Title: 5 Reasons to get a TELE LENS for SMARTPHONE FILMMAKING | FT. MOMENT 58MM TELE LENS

Hi everyone, for today's video I will be using the Moment 58mm telephoto lens such as this bad boy. So let's go into my five reasons as to why you should get a telephoto lens for smartphone filmmaking.
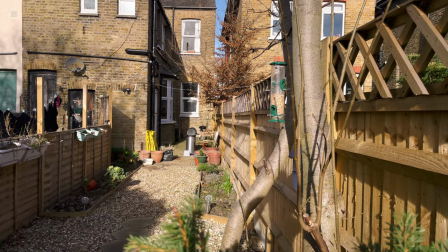(0:12)
Reason number one as to why you should get a telephoto lens for smartphone filmmaking is it gives you a much more narrow image to film with.
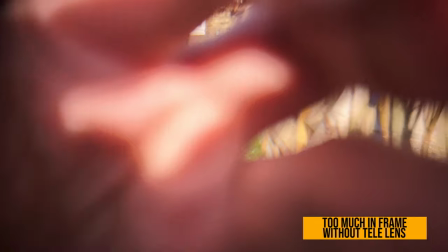(0:18)
That way you're getting rid of distractions from around your subject so if you're making a narrative film for example like I do you really want your audience's
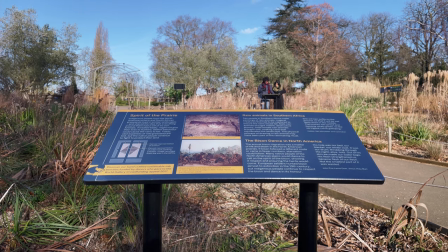(0:24)
eyes to be on that character's emotions or a prop that's really important to the story you don't want them looking at distractions that are around them
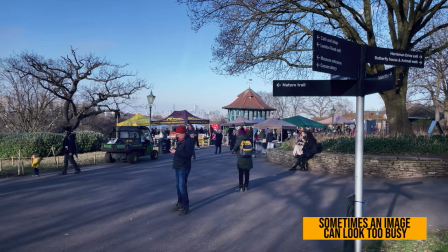(0:30)
behind them things that really aren't necessary to the story so using a telephoto lens is a great way to keep your audience refocused where you want them to be
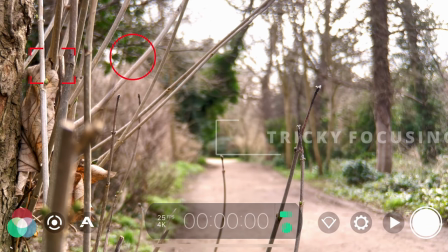(0:37)
focused on a quick tip using the telephoto lens is sometimes it can be hard to focus on a very specific thing like these twigs here coming off of a tree so if you want to make sure you get a nice sharp focus on them you can use your live analytics by pressing the a at
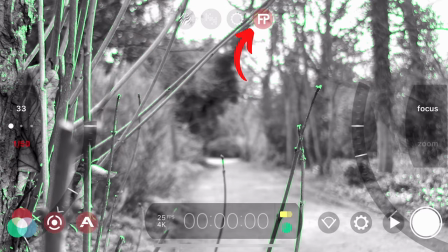(0:51)
the bottom left to film it pro pressing fp that's at top of your analytics and you're using that focus wheel to see
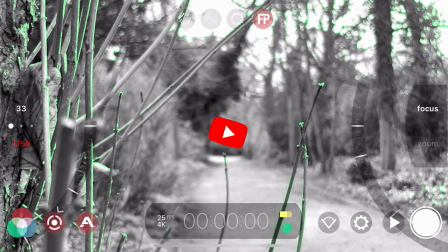(0:56)
where the green lines are to make sure you've got that sharp focus exactly where you want it to get the best and most professional looking image in your phone camera reason number two to get the telephoto lens for your smartphone filmmaking is it really increases that bokeh effect being the blurred effects behind your subject in the background which will make your subject pop from the background so the moment telephoto lens has a focal length of 58 millimeters which is
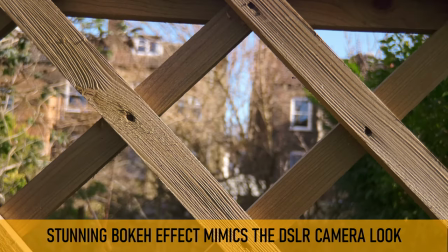(1:18)
double that of the standard wide lens on my iPhone 12 I'm using now which is 26 millimeters so it really increases that bokeh effect which also
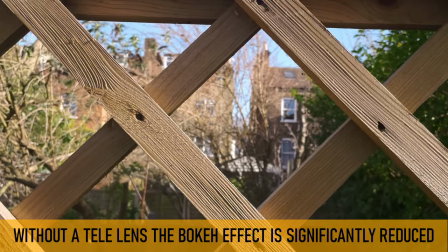(1:26)
makes it feel a bit more like you're using a DSLR camera. Obviously it's not going to replicate exactly that kind of effects because it's got such a small sensor on a phone sensor
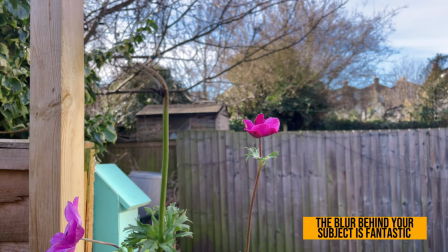(1:34)
but it really does pop the image and your subject a lot more that gives you more of a DSLR look.
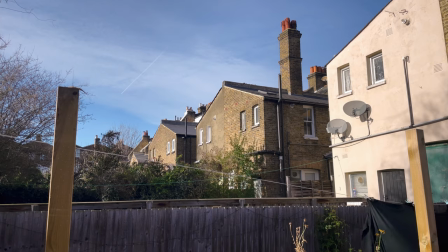(1:39)
This quick tip will really help you take advantage of using a tele lens to get unique shots.
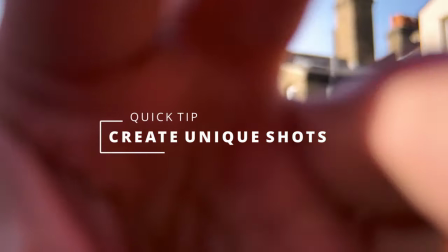(1:43)
With a wide angle lens you can get nice shots of course but with a telephoto lens you can create shots that you just wouldn't normally be able to
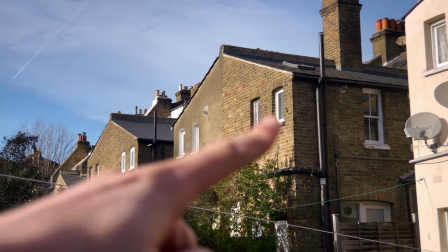(1:49)
create so for example if you had a character that was maybe up by the windows here you'd have them looking out talking to another character creating something that's really unique and really interesting now the third reason to get yourself a telephoto lens for smartphone filmmaking is the fact that it gives you a much bigger sense of depth of field now with the small sensors on the phone a depth of field is a real big issue so you have to put things really close to the lens to create a shallow depth of field or kind of just accept that you've got a flat image or a deep depth of field for a lot of the shots that you're going to get. With a telephoto lens like this Moment 58mm it really does mimic that sort of DSLR look and it gives you a much better shallow depth of field,
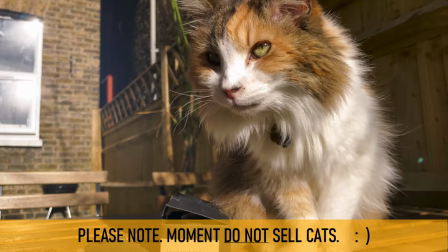(2:24)
popping your subject right from the background into the camera lens and it feels a lot more professional and it feels like you're watching a proper movie
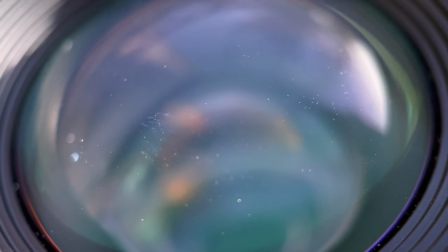(2:30)
or something that would be on TV. So get yourself a telephoto lens to increase that depth of field which phones notoriously really really struggle with.
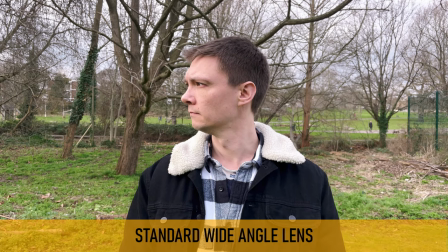(2:38)
Now let me show you some images that really prove this point. As you see this comparison side by side sometimes you might think it's a bit subtle but overall if you watched a whole film with one of these telephoto
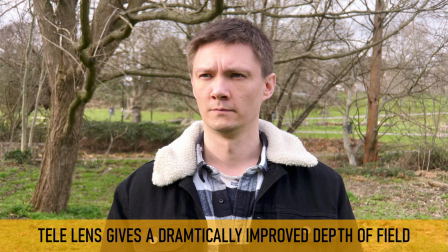(2:47)
lenses versus a film without one you'd really notice the difference and you'd really notice that shallow depth of field popping from the image into your lens. Now the difference to me is really really clear here you can see that I'm popping from the background like mad even with the backlight of the sun here makes it look even better. With one of these telephoto lens it really does transform the way your image looks and it makes everything look a lot more professional a lot more high budget all just because you've added one lens. With this telephoto lens though this is going to completely transform the way i make films i'm definitely going to be using this in the next short film i'll be making in the next couple of months time it really does make a big big difference something to think about when it comes to moment
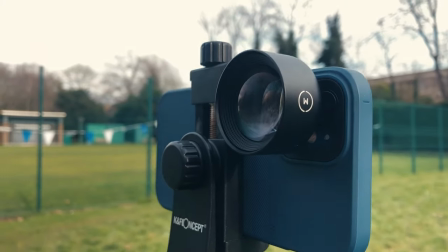(3:20)
lenses is that they are bayonet mounts only so you'll need a moment case like this with the bayonet mount or something from moondog labs that can attach to
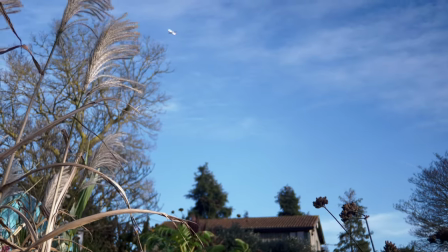(3:27)
a bscript pro so my next reason to get a telephoto lens is you can get really nice close-up shots of an actor of your subject whatever it is without physically moving that camera close to the subject. There's a short film I made called Lucky the Dog where at the end I had to get really, really physically close with the camera to my actor's face, literally about that far away from the face.
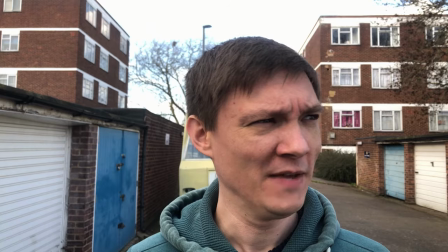(3:46)
If I had a telephoto lens like this I could be a foot, two foot away and still get a really identical image without having to get into his space and be distracting for the actor.
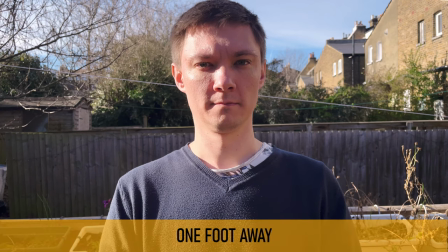(3:54)
So it's got a real advantage when you're making narrative films as well or even filming people for interviews because people do feel a little bit distracted and a bit vulnerable when a camera's right in their face. So if you have a telephoto lens it allows you to keep that distance and keeps the person in front of the camera really really comfortable.